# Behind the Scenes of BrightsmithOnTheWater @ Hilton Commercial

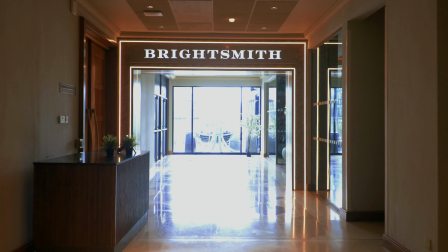(0:00)
Today we're at the Hilton's BrightsmithOnTheWater, shooting their brand new restaurant commercial.
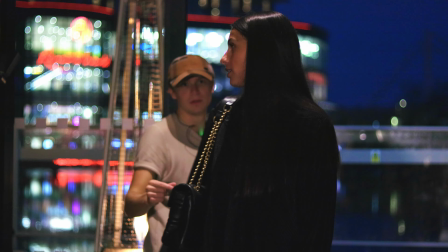(0:08)
Alright, so here's a quick behind the scenes look at how we made this one-take concept for Hilton,
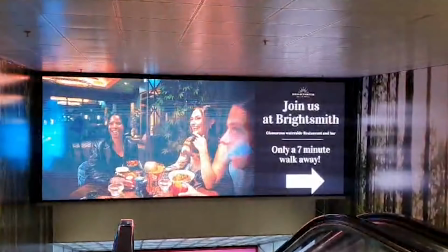(0:12)
which you might have spotted being played on billboards across the UK or on your social media.
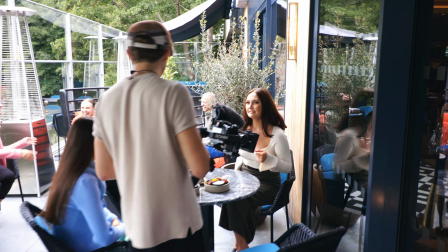(0:18)
So, with the opening shot, we first wanted to identify the location and build the premise of the building before jumping into the one take.
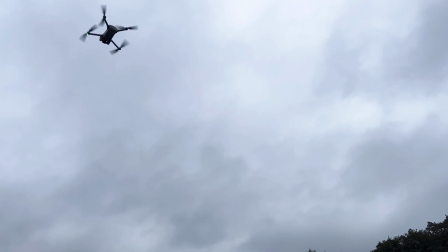(0:26)
I wanted to specifically highlight the restaurant building without any distractions, so by replacing the stone,
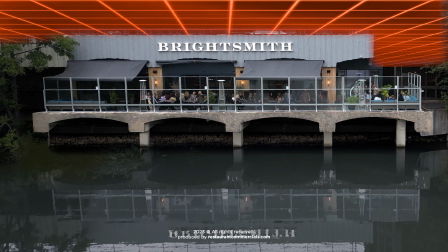(0:33)
making the water far more clear, removing the hotel building behind, then finishing off with some colour correction and grading,
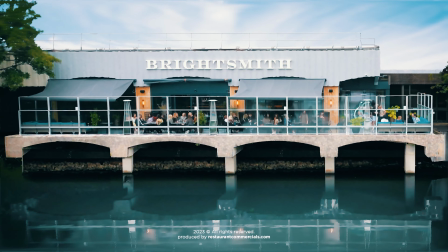(0:40)
we got this as our opening shot. In removing the hotel, we helped show the restaurant's individual identity by keeping focus on it in the drone shot.
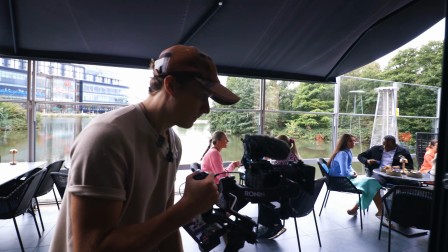(0:48)
This helps the psychology of a potential customer who might assume this restaurant is a hotel guest only restaurant, which it's not.
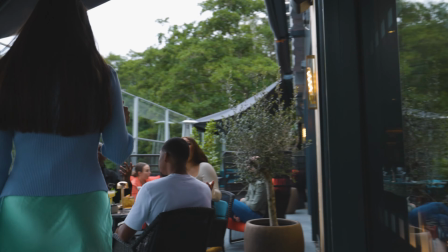(0:56)
As we were shooting in winter, we had to do a few more touch-ups of the sky to help make it come across a little more appealing.
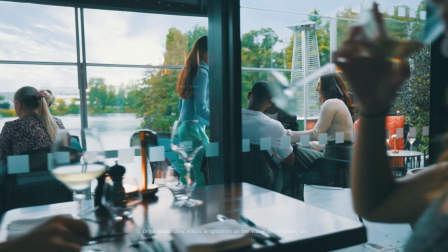(1:03)
Now the one-take concept was a fun one to figure out.
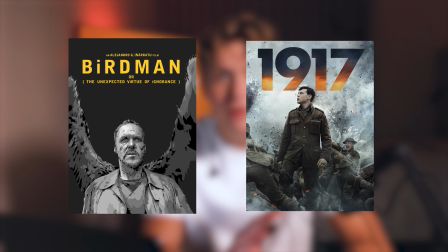(1:06)
A lot like the movies Birdman in 1917, every movement for both cast and crew had to be choreographed like a dance.
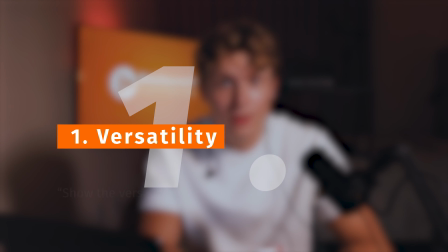(1:14)
Hilton gave us 3 objectives they wanted to hit. 1. The versatility the restaurant has for all occasions with their different atmospheres.
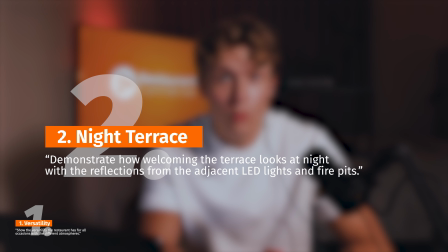(1:22)
2. Demonstrate how welcoming the terrace looks at night with the reflections from the adjacent LED lights and fire pits.
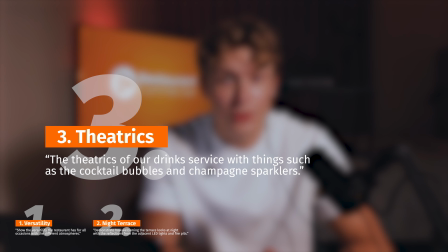(1:29)
And 3. The theatrics of their drink service with things such as their cocktail bubbles and champagne sparklers.
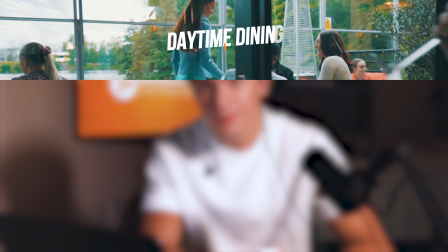(1:36)
This all led to 3 sequences: daytime dining, evening dining, and the after party. 1. Check. For the evening dining terrace shot, I went for a match cut here with a sort of cartoon fashion moon and stars to complement the reflections on the water.
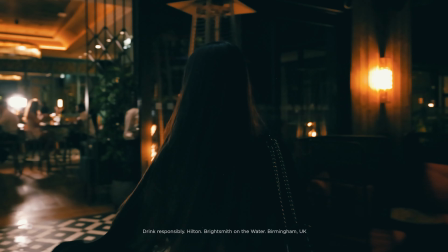(1:51)
During the review cut stage, we discussed Hilton's preferences for the styling of the commercial, and the moon was later removed to suit.
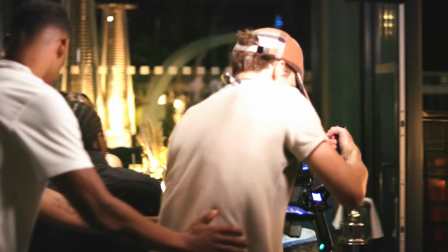(1:58)
Lighting this commercial was more on the tricky side, as the majority of the shots needed to move in a complete 360 degree,
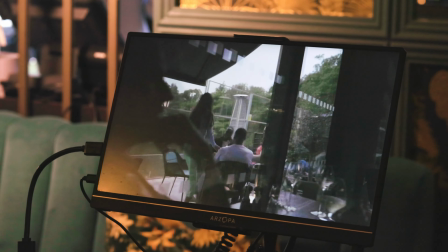(2:05)
which could lead to seeing the tripods and lighting fixtures within the frame.
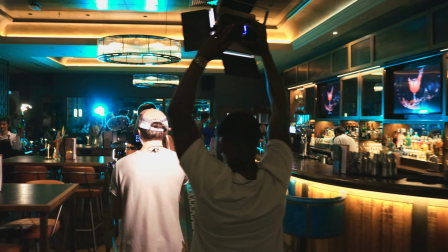(2:08)
So, we precisely placed them between the hidden cuts to get the maximum light we could between each take.
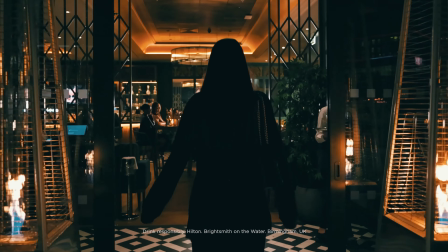(2:14)
For this sequence, we wanted to demonstrate a welcoming atmosphere.
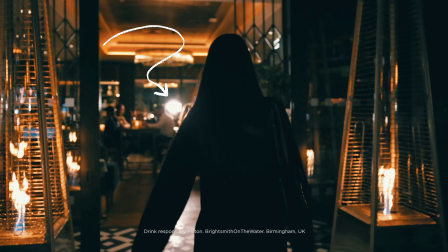(2:18)
To do this, we placed an LED panel facing directly towards the actress, creating this halo around her as she walked through the doors.
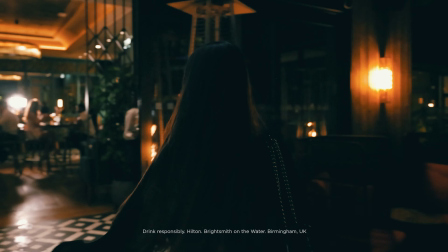(2:25)
We also moved the fire fixtures closer towards her mark to naturally illuminate the actress, helping to make the warm ambience of the terrace more prominent.
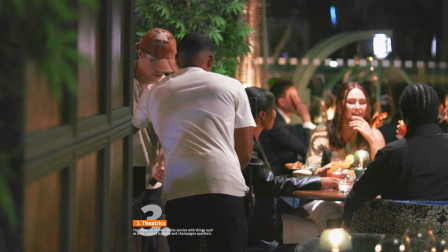(2:34)
2. Check. Now, for the 360 degree table sequence,
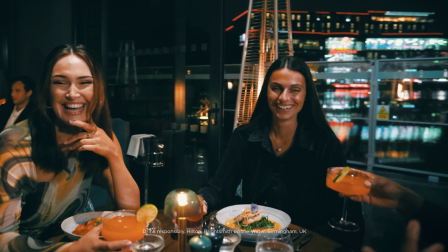(2:39)
we added small LED lights under the practical lanterns to help illuminate the tables behind the primary cast, stopping them from blending into the background.
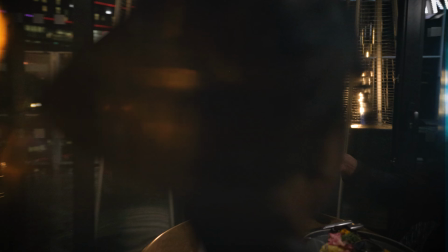(2:48)
In editing, we added a subtle flare that matched the fire pits in the background to help hide the cuts between these shots. Now, the final sequence with the after party. This is a hard shot to coordinate, seriously.
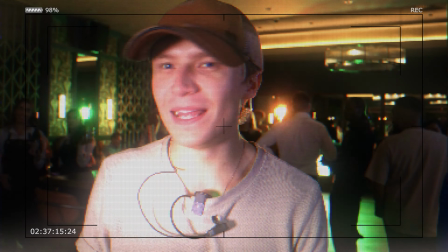(3:01)
The amount of people that we've got here, mid-dance as well. Yeah, we're doing it though. We're doing it.
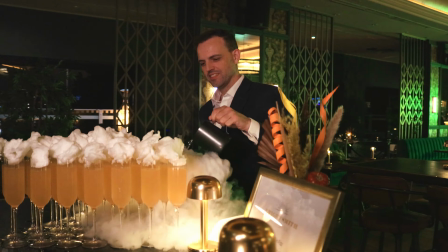(3:06)
We're fine. We've got it going. We only had 20 seconds for the dryers to last and 10 for the sparklers.
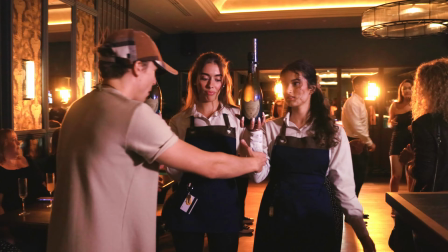(3:12)
We needed the waitresses walking past the camera to be timed perfectly to show them on their mark,
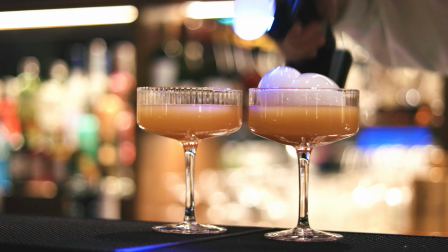(3:17)
and the bartender to create a bubble on the drink at the exact moment the camera panned around.
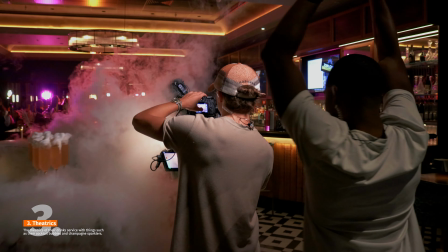(3:22)
And 3, check. On top of all this, we had to direct 30 dancing extras to take one step back on the dance floor at the correct moment as the camera arrived,
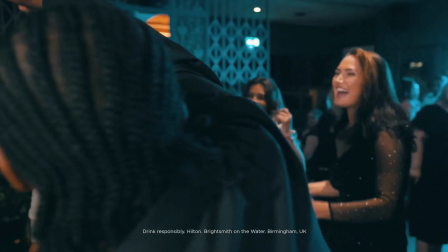(3:32)
for us to get this smooth orbiting shot of the primary cast dancing together.
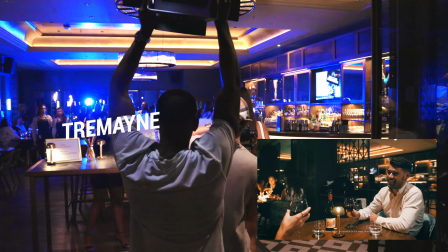(3:37)
We had Trey, one of our producers,
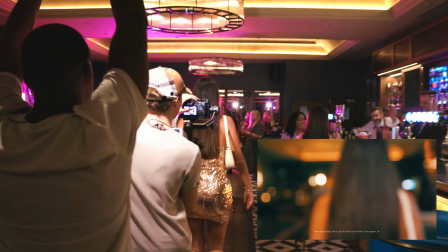(3:40)
hand-hold an LED panel to act as our key light, and ensure each subject was pre-lit before the camera panned.
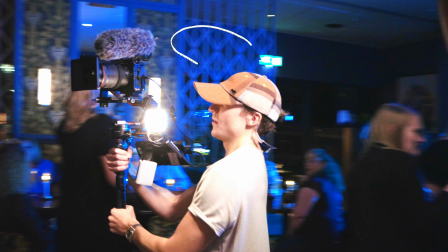(3:47)
This avoided any abrupt lighting change and any shadows. We also added a small tube light fixed onto the camera to act as a fill light. Throughout this one sequence, we compiled 4 completely different takes merged together to act as one,
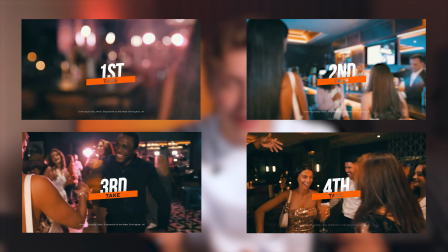(4:01)
to include all the best movements performed by the actors. Let's replay it and see if you can spot the hidden cuts.